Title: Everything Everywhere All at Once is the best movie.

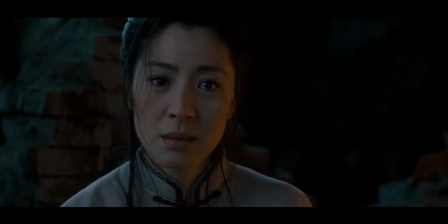It lacks the emotional depth of something like Crouching Tiger, Hidden Dragon, or everything everywhere all at once,
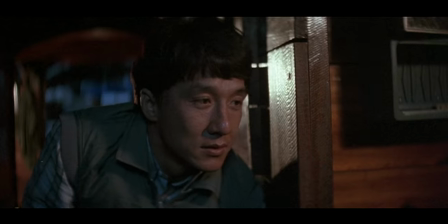but we've got a solid script that gives her the chance to flex her comedic and dramatic muscles alongside her regular ones.
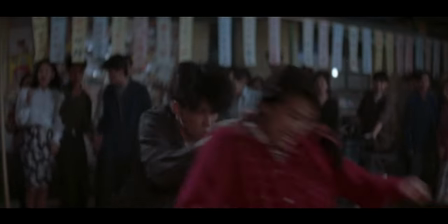And we certainly see those too. The five years away from the silver screen did nothing to blunt her skills, and she performed some of the most death-defying stunts of her entire career,
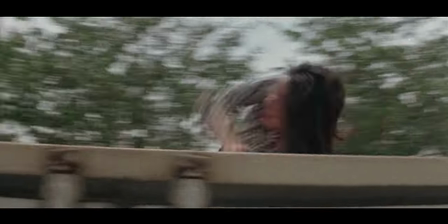with the dirt bike jumping onto a moving train car really standing out in particular. If you're trying to get someone into this era of cinema, you can't do much better than Supercop.
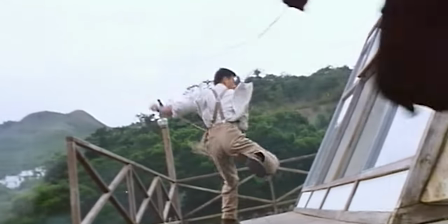And yet... But before we get into the number one spot, let's shout out a couple of honorable mentions.
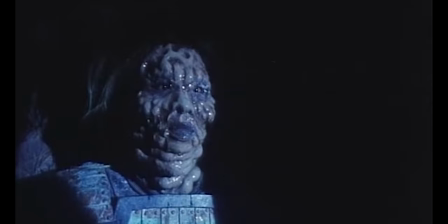Honorable mention. Holy Weapon. Almost certainly the dumbest film in Michelle Yeoh's catalog, Holy Weapon needs to be seen to be believed.
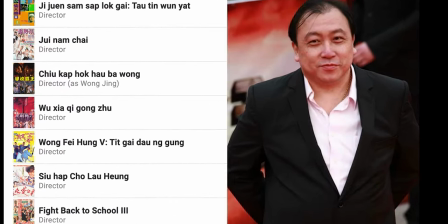Just one of nine films released by director Wong Jing in 1993 alone, Holy Weapon is everything you would expect from the controversial filmmaker.
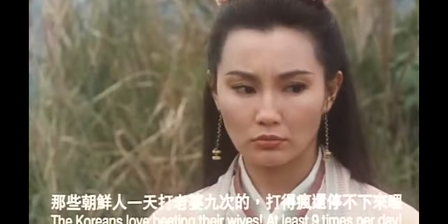Violent, over-the-top, funny, cheap, occasionally problematic, and a little bit titillating, though not particularly sexy.
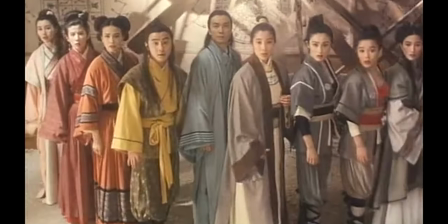The film, whose original title translates to the more appropriate but less fun Seven Princesses of Wuzha,
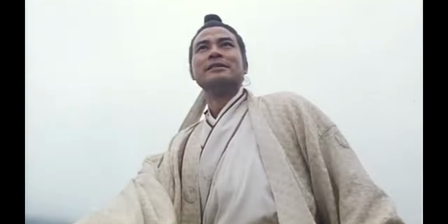follows a bunch of women and a handful of men as they get wrapped up in the coming battle between the big bad super sword and the formerly good until his mind was broken by the greatest drugs,
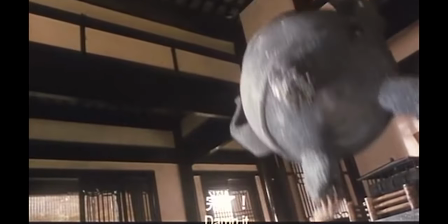Heaven Sword. Sound confusing? Well, here's a list of other things that happen in this movie. A proud rapist gets caught in the web of a literal spider woman and is eviscerated.
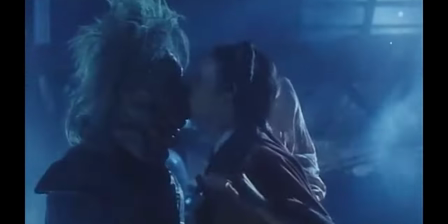A woman eats a green-haired vampire's eye and falls in love with it. A man drinks wine that turns him into a woman any time he gets wet.
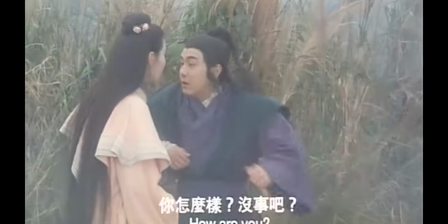Most of the characters are pricked with the root of a flower that turns loving thoughts into agonizing pain.
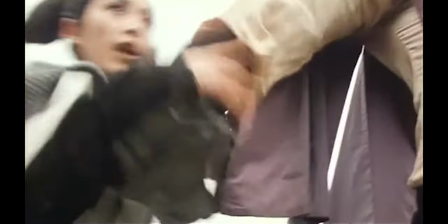And a group of women do one of those Power Rangers combination moves where they all lock together.
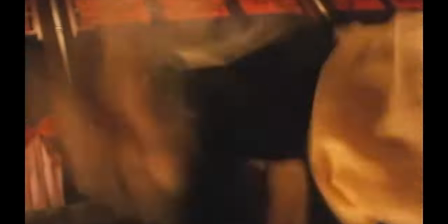Unfortunately, the fights themselves are pretty uninspired, likely resulting from the whole nine movies a year thing.
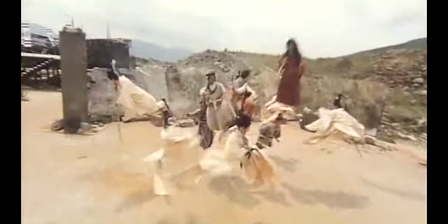Actual choreography is largely replaced by a lot of spinning and flying around in flowy robes, mixed with sound effects that give the illusion of action without much really happening.
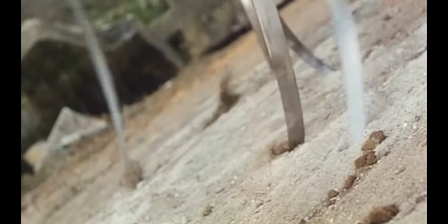And it's fine, perhaps, but compared to the rest of this list, it is a clear step back. Honorable mention, Everything Everywhere All at Once.
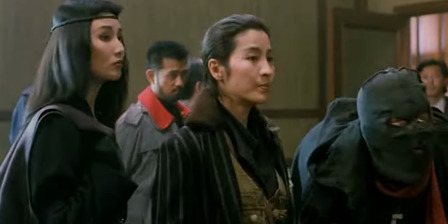Everything Everywhere All at Once, a 2022 American film, does not qualify for this list of 80s and 90s Hong Kong releases,
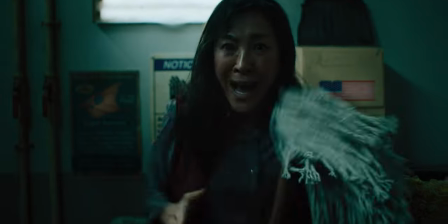but even if it did, it wouldn't make the list, because the action in Everything,
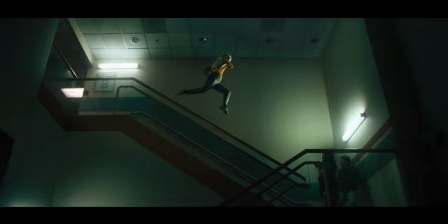Everywhere, All at Once is easily its weakest facet, especially when viewed through the lens of its star.
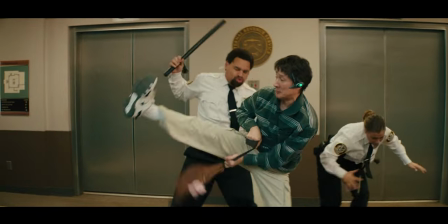For an American movie, it's pretty good. While it's hard to justify this weird leg raise slash maybe kick, the choreography is typically solid and well-performed.
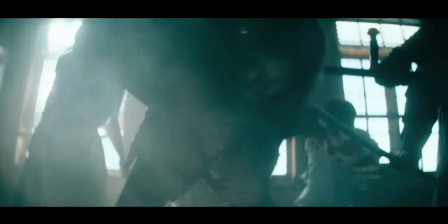The use of everything from fanny packs to butt plugs to riot shields keeps the audience guessing and ensures it's never boring.
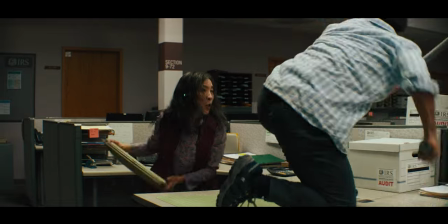But it all feels a little less cinematically exciting than it could be, which likely comes down to production priorities.
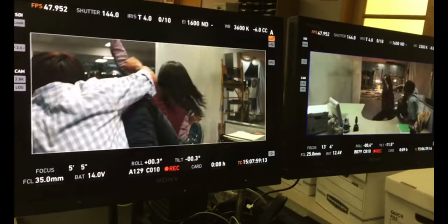Daniels shot this multiversal sci-fi epic in 40 days on a budget of $14.3 million,
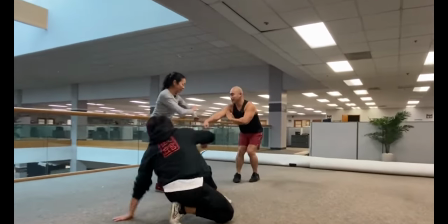meaning they couldn't dedicate the days or even weeks that can be needed to hone a single fight scene to perfection,
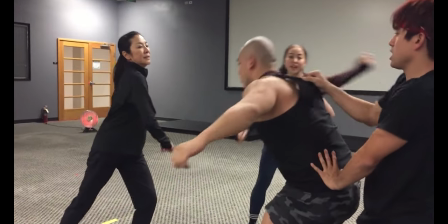knowing exactly which setup is best for which series of moves and running them until they're just right because if any piece falters, it all falls apart since there are no other options.
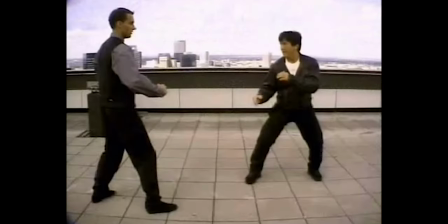This is the objectively correct way to shoot action,
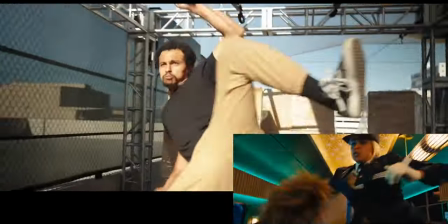whether figured out on location the way a classic Chen production did or after extensive pre-visualization like you'd find from the folks at 87 North.
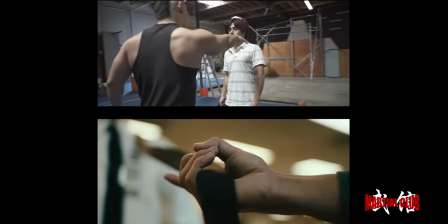While the Everything Everywhere stunt team, which included the extremely talented folks behind the Marshall Club channel here on YouTube,
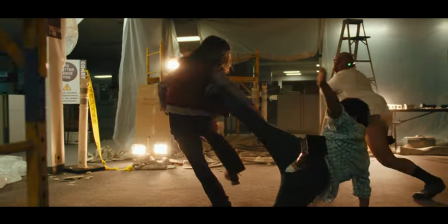did some of this, particularly for the first action sequence, the Daniels largely relied on shooting wide masters with multiple cameras,
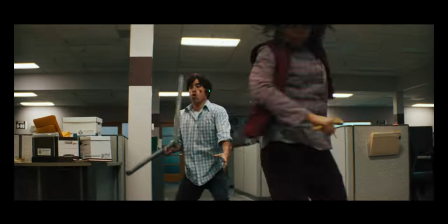plus some Grandmaster-inspired insert shots, a functional but not exactly exciting style that is much better than the over-edited mess of Yo's last American action film,
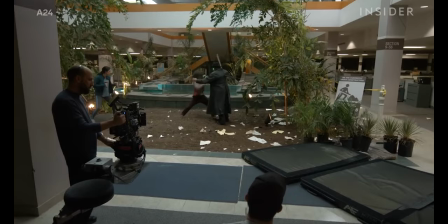Gunpowder Milkshake, but still less than it could be.
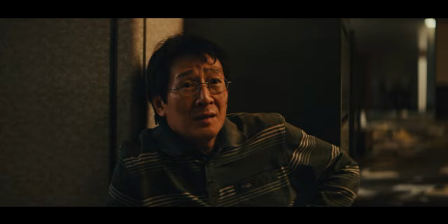Even so, Everything Everywhere All at Once really comes into its own in the finale, when the acts of violence are replaced by acts of kindness.
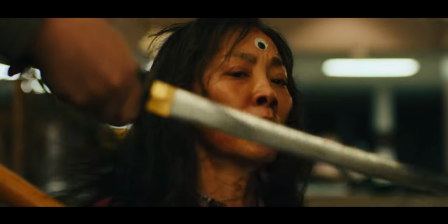It is a true twist on the formula, something wholly Daniels, and it makes for a sequence, learning to fight like you,
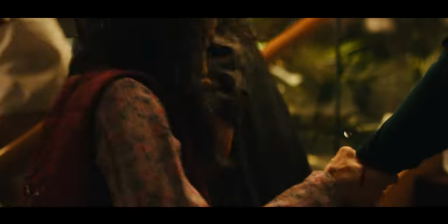that transcends all of these concerns to create an action scene that is truly incredible.
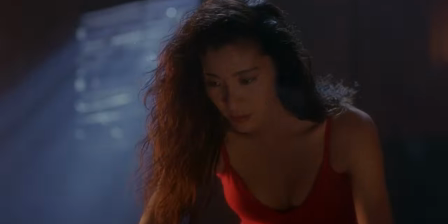10 out of 10. No notes. Do you know what else is incredible? Number one, the heroic trio.